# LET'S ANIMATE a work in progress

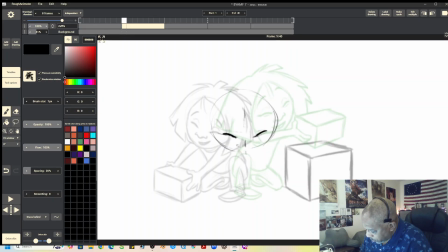12:43 Perhaps she drops her head down a little bit, like it's a bit of a, it's not a squash drawing, it's more of an anticipation to get up into the next pose. So it's like,
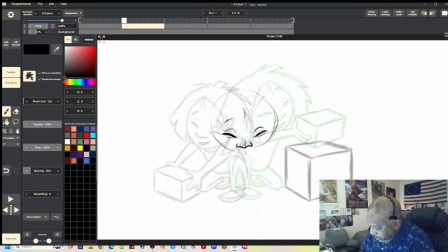13:05 let's see, let me get her eyebrows there and there, and also her mouth, because she's kind of smiling a little bit as she comes across.
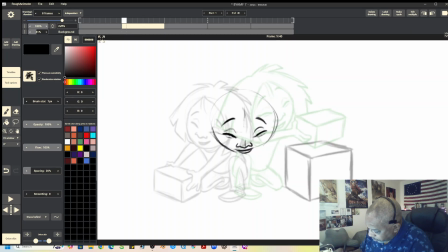13:24 Her face. Okay. And, okay, and then the hair, yeah, okay, so we want to, yeah.
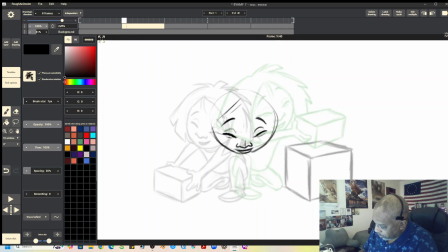13:40 I gotta think, okay, if she's tipping down in her head, yeah, okay, it would have to be a little bit tipped down more, like this. Now that might be a bigger head than it needs to be, I don't know, let's see.
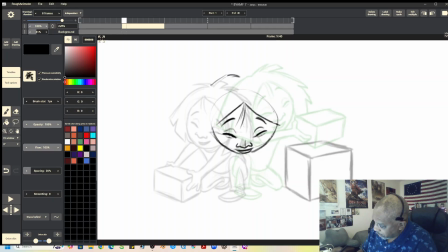14:00 Also, yeah, if she's tipped her head forward, then, you're getting more of the top of her head here, right? And let's see,
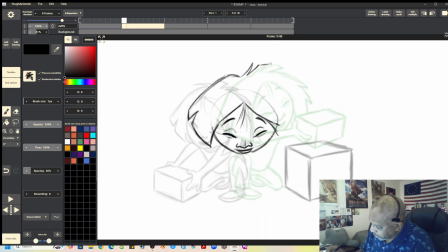14:18 I might even take into account the fact that her hair might move up a little bit as her head comes down, like a kind of a follow through on her hair a little bit. But it looks like her head is bigger here, right?
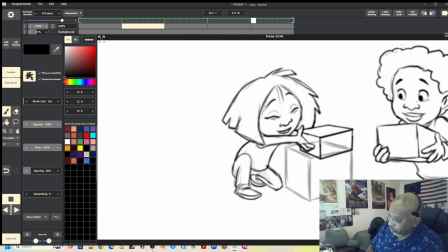14:37 So it's like let's flip it. Yeah, it does definitely look bigger there.
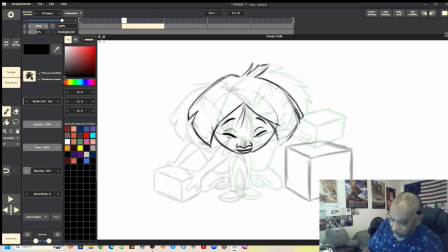14:43 Okay. So right off the bat, we need to make that smaller.
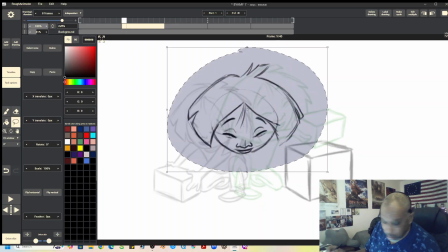14:47 So grab the whole head, hold down the shift key, make it smaller to match.
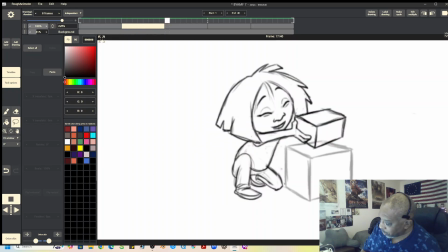14:56 and then we can drop her down here. So if we flip it here, see her head is coming down and up, right? Just slightly. I mean, I can make it more. Let's see.
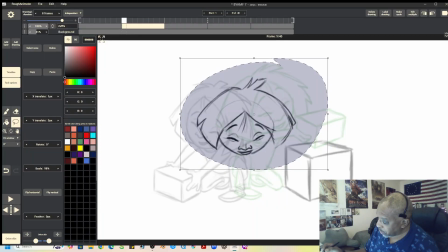15:12 Let's see, maybe down just a bit more. Okay.
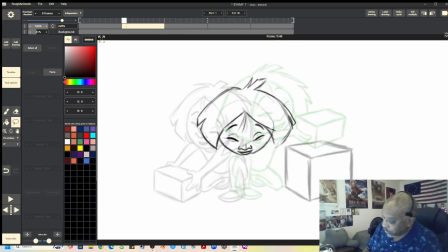15:19 All right, and then so as she's starting to come across, you see, we could, yeah, okay. Then what we could do here is, let's try something here.
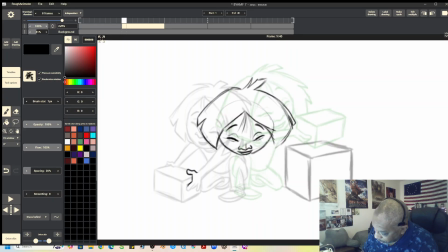15:34 I'll try tracing the hand on the box here. Maybe we'll secure it a little more there. Put more of the thumb on the box there.
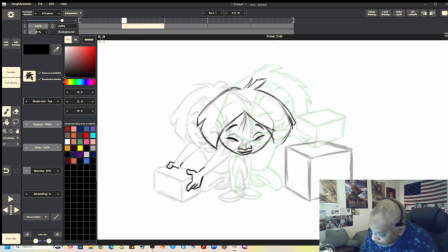15:49 And here we'll use the line tool so we can get the box more, get the lines on the box more accurate. There we go. Keep the box the right size.
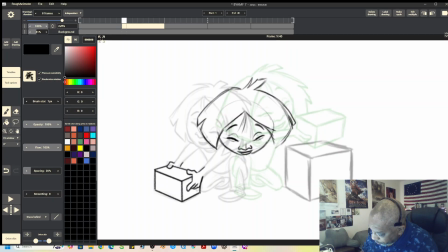16:04 There we go. Okay. All right, then. So she lifts the box up. Let's see, we'll do this. Let's take the wrists out of this. And what we'll do is we'll lift the box up
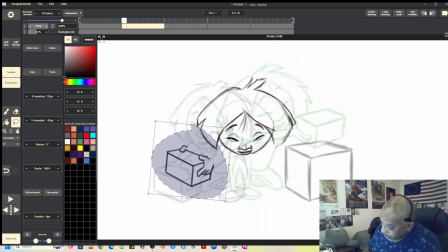16:23 and tip it a little bit, because she's going to start to kind of carry it with her.
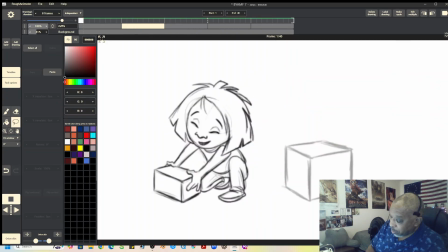16:28 See, so let's roll this. So you see that box is kind of coming up and over, you see.
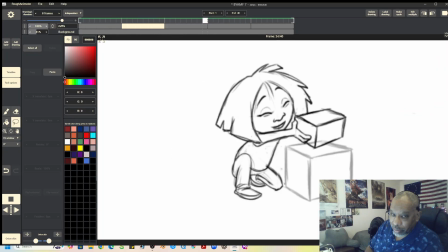16:35 See how we kind of developing a little bit of a swooping movement for the body.
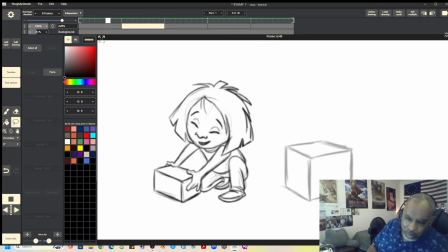16:45 Yeah. To get her over into that position. Yeah.